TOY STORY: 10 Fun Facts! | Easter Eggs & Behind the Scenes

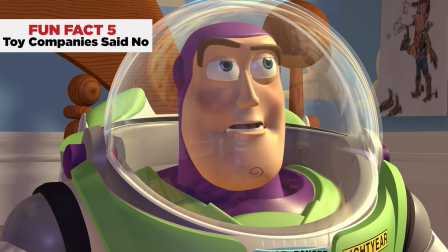I'm actually from a much smaller company that was purchased in a leveraged buyout.
Mattel wasn't the only one though.
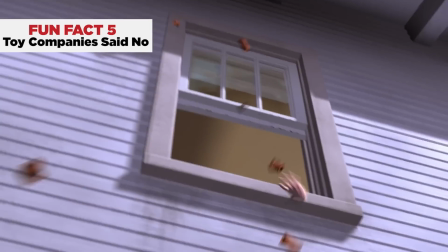Hasbro turned down the rights to G.I. Joe when they found out that Sid was going to be blowing one up, which led to the creation and doomed fate of the fictional Combat Carl.
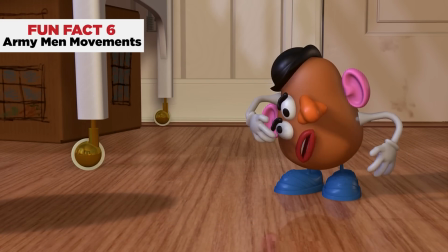They nailed the accuracy of the toys they could get though, right down to their movements. They did have to get imaginative for some of them though.
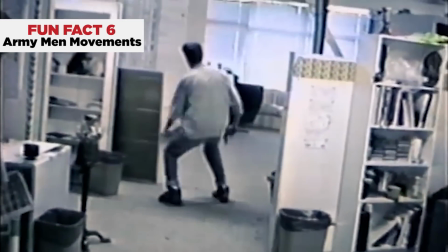In order to figure out how the Green Army men would move, the animation team nailed an old pair of sneakers to a plank of wood and hauled it across the room, creating what we see on screen.
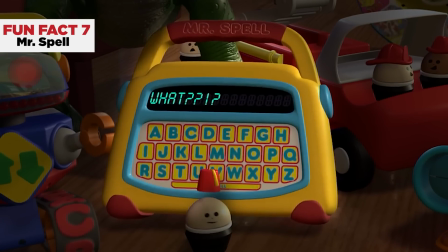One great toy that I feel doesn't get enough love is Mr. Spell, and part of that underappreciation comes from so many of its jokes happening in the background.
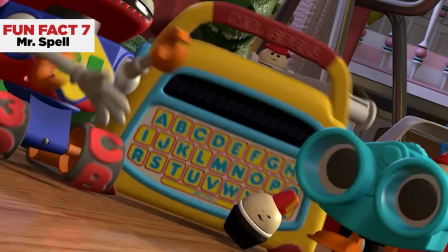He laughs when Mr. Potato Head's making fun of Slinky, he stutters on his "You're welcome" scream for a frame when everyone is panicking,
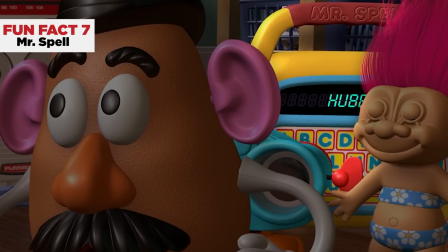he's counting the calories Buzz is burning on the treadmill during a montage, and he's in the background saying hubba hubba when it's announced that Andy got a Mrs. Potato Head. There was even going to be a scene at the end where the toys were having a Christmas party and Buzz was going to be singing Let It Snow while using Mr. Spell as a karaoke machine,
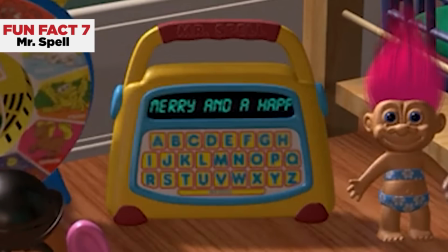but it was cut. Instead, he says the non-denominational "Have a merry and a happy." That's really all he says.
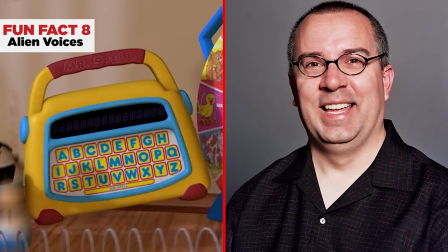He gets cut off. And actually, Jeff Pigeon, the voice of Mr. Spell, also provided his voice for the aliens, along with a few other voice actors.
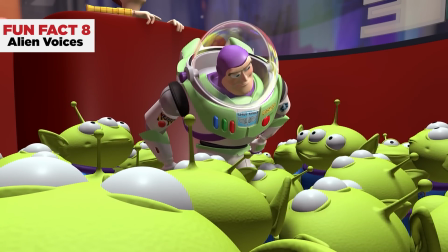And they achieved that iconic voice by inhaling helium before saying the lines. And I have a moral obligation to say, don't try this at home, kids. Many of the Toy Story toys had a pretty cut and dry design from the beginning since they were based on pre-existing toys.
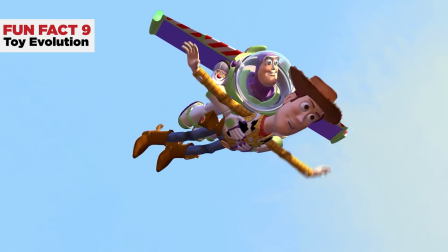But our two main heroes went through quite a journey to end up where they did. I mean, Woody wasn't even the main character at first.
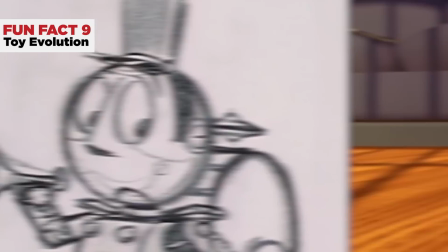The movie was going to center around Tinny, a character from a previous Pixar short called Tin Toy.
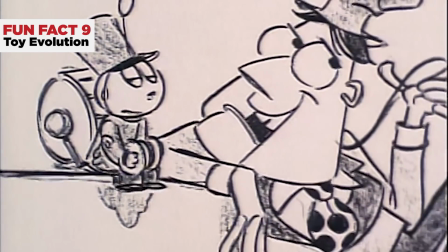And Woody was going to be the sidekick he meets, and was originally drafted as a regular wooden ventriloquist dummy with a top hat. Once it was decided that the plot would be about a new toy coming in and replacing an old toy as a child's favorite,
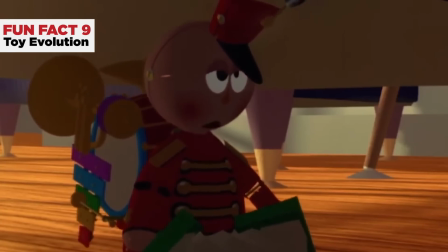Tinny was scrapped as it wasn't believable that an old tin toy like him would become a child's new favorite plaything.
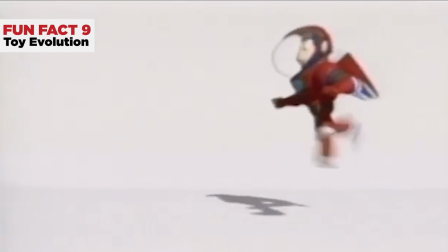Enter Buzz, at that point named Lunar Larry, who was a little red astronaut toy.
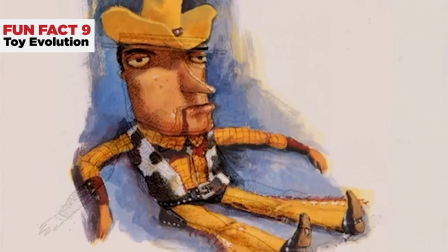Soon after, character designer Bud Luckey made a suggestion that Woody be made a cowboy, which provided the perfect contrast to an astronaut.
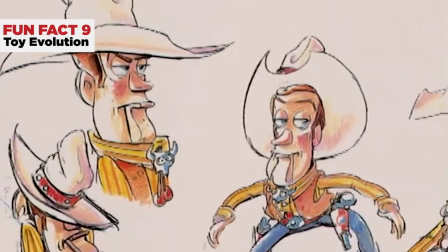So he became a cowboy ventriloquist dummy.
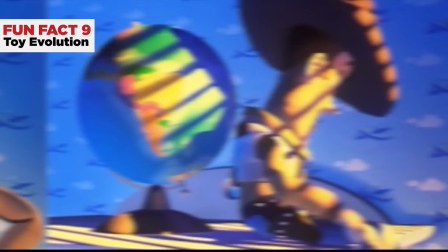Problem was, to try to portray a more adult tone in the movie, they gave Woody this snarky attitude, but he ended up just being kind of a D-bag and everyone hated him.
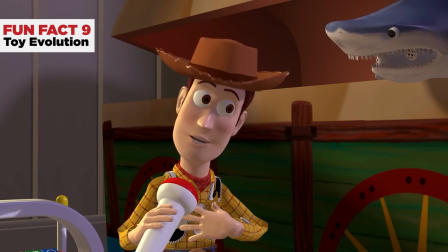So they lightened his attitude and friendlied up his design a little bit, creating the Woody we all know and love.
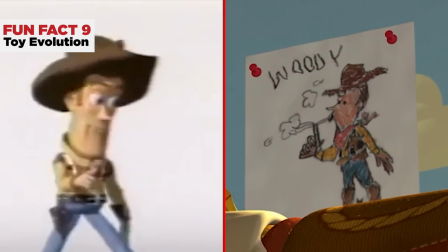You can actually see a picture that resembles an earlier version of Woody on the wall in Andy's room.
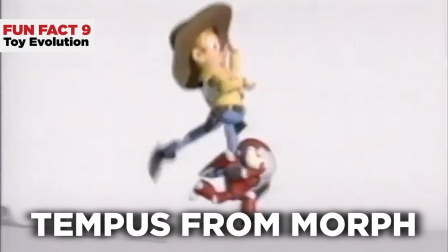So then Lunar Larry eventually evolves into Tempest from Morph, a name that thankfully changed to Buzz after astronaut Buzz Aldrin,
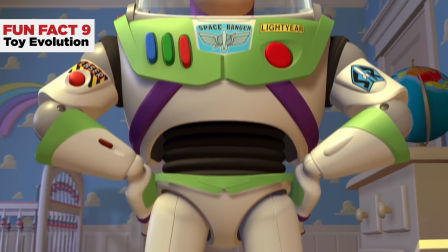and was given a new sleek white design to make him stand out from the rest of the colorful toys and make him feel new and contemporary. The team combined all their favorite childhood toys features to make the ultimate dream toy. So they made him the size of a G.I.
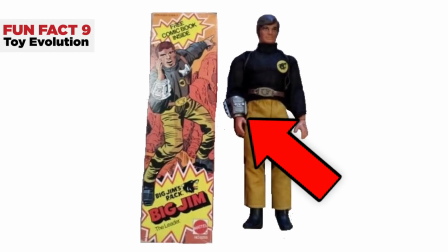Joe, gave him the karate chop action and wrist communicator that the Big Jim series of toys had,
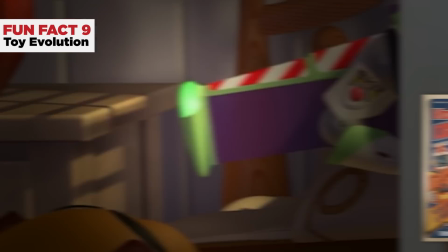added voice commands and LED lights based on the, at the time, super modern Video Command action figure series,
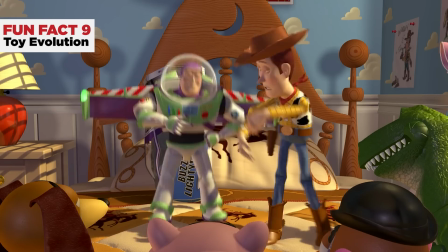which ran from 1991 to 1993, and topped it all off with wings, a glow-in-the-dark effect, and laser pointer. Stanton, who owned Big Jim toys as a kid,
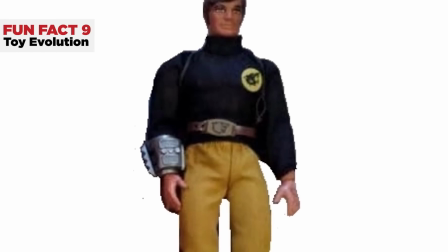also said that Big Jim having the words Made in China under the lid of his wrist communicator led to the team putting Made in Taiwan under Buzz's as well.
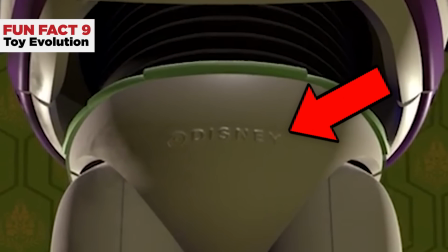One last cheeky detail about Buzz is that he's got a Disney logo on his booty, which changes to a Disney Pixar logo in the third movie. The toys aren't the only ones we have to consider though. You ever wondered what the story with Andy's dad is?
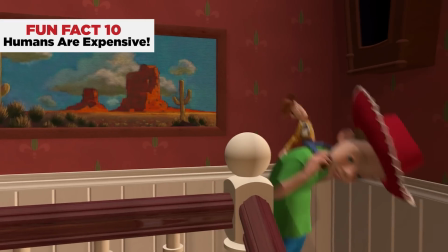Why he's not in the picture? Well, it's mostly because he's too expensive. Humans, especially at that time, were super costly to animate due to how complex the process is.
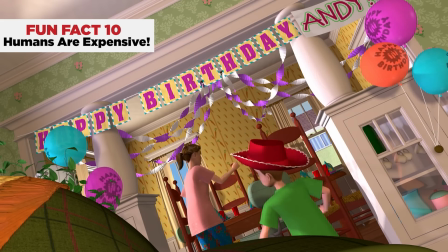So the fewer humans they could tell the story with, the better.
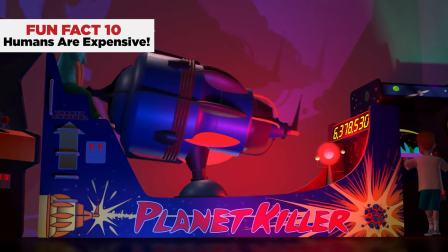That's also why if you look closely, you'll notice all of Andy's friends at his party and all of the people at Pizza Planet look very similar to Andy and his mom and sister.
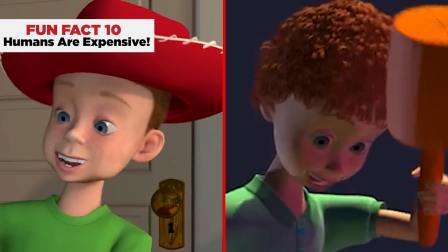They're the same models with different hair and clothes and a different color palette. Or maybe this is the greatest family reunion ever. And those were our 10 fun facts about Toy Story. And also as a bonus, I would love to talk about how amazingly bad Mr. Potato Head is at Battleship.
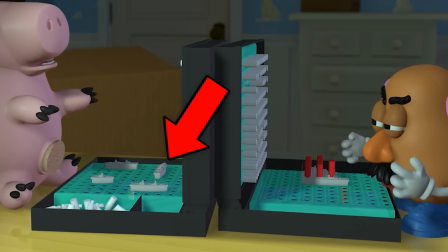The fact that he has hit every point on the map except where Ham's ships are and that he's grouped all of his ships in the same place cracks me up. Had to give it some love. What are some of your other favorite factoids from Toy Story? And check your sources, folks.